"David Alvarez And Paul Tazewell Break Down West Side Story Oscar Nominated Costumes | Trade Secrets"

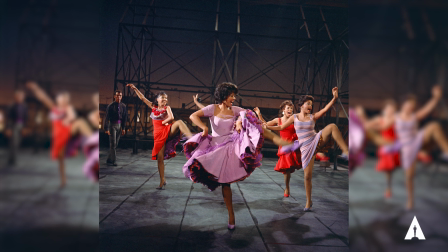(8:12)
And that's a big one, you know, and that's directly reflective of how I feel about the original design by Irene Sheriff.
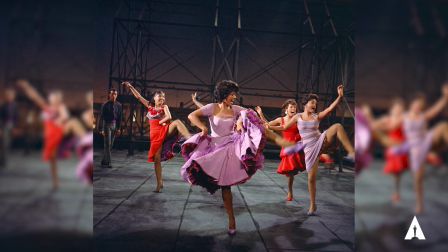(8:20)
You know, that purple dress is so iconic, and it's so iconic for Rita Moreno.
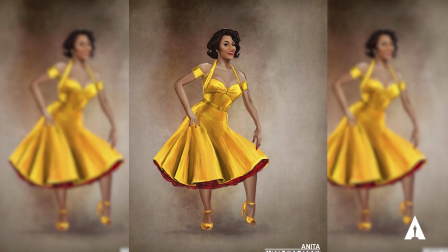(8:24)
I knew that I needed to come up with a vision for Ariana DeBose as Anita that would be just as iconic. So I was thinking about color. I thought a lot about color and how that would play a part. And, you know, I was also developing the color palette for the overall film. And when I decided that the sharks would be reflective of where they had come from, be reflective of the Latinx communities that they migrated from, you know, the tropical color palette and style, and, you know, the flower patterns, and, you know, the more kind of curvilinear organic quality that they carried with them.
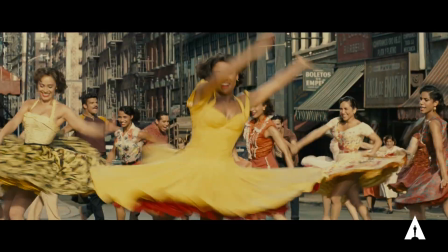(9:11)
I then knew that whatever color I put Anita in for that number needs to feel very much at home,
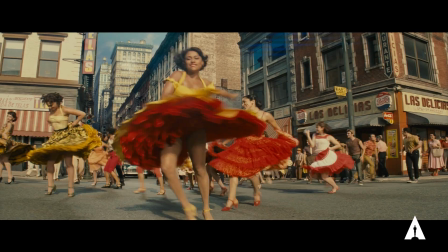(9:18)
but also pull a lot of attention, because we were going to be in the streets of New York,
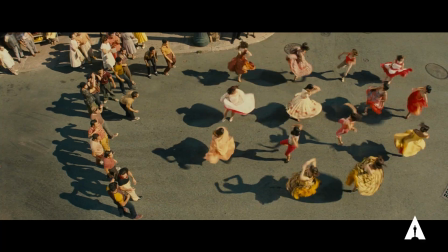(9:23)
surrounded by buildings and surrounded by huge numbers of people.
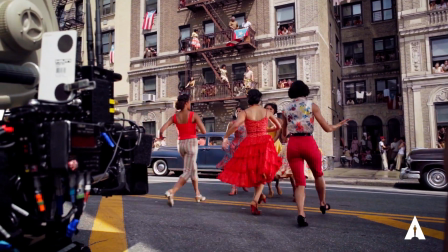(9:27)
And, you know, I think that it was very successful that she, you know, you always can find her within,
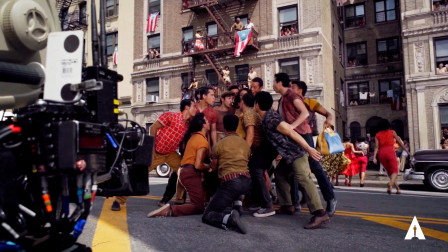(9:33)
you know, any of the spaces that you both traveled in. I'm so happy with how it turned out with reflecting your love story, you know, the Bernardo Anita love story.
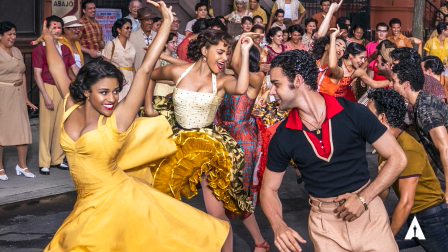(9:44)
You become, as Bernardo, very heroic with your black and red and light pleated pants.
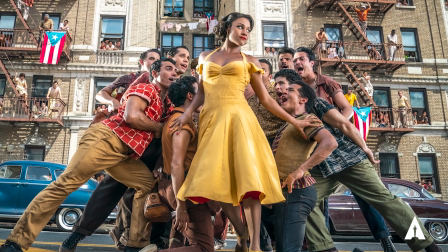(9:50)
And then she, you know, she's very much, you know, just radiant, underscoring this kind of a vitality of spirit that she emanates. That worked out so well within then everyone else and how you related to everyone else. Yeah, I mean, the costumes were beautiful, and it was such an honor to work with you, Paul. Absolutely. It was a great honor to work with you, David. Really, thank you.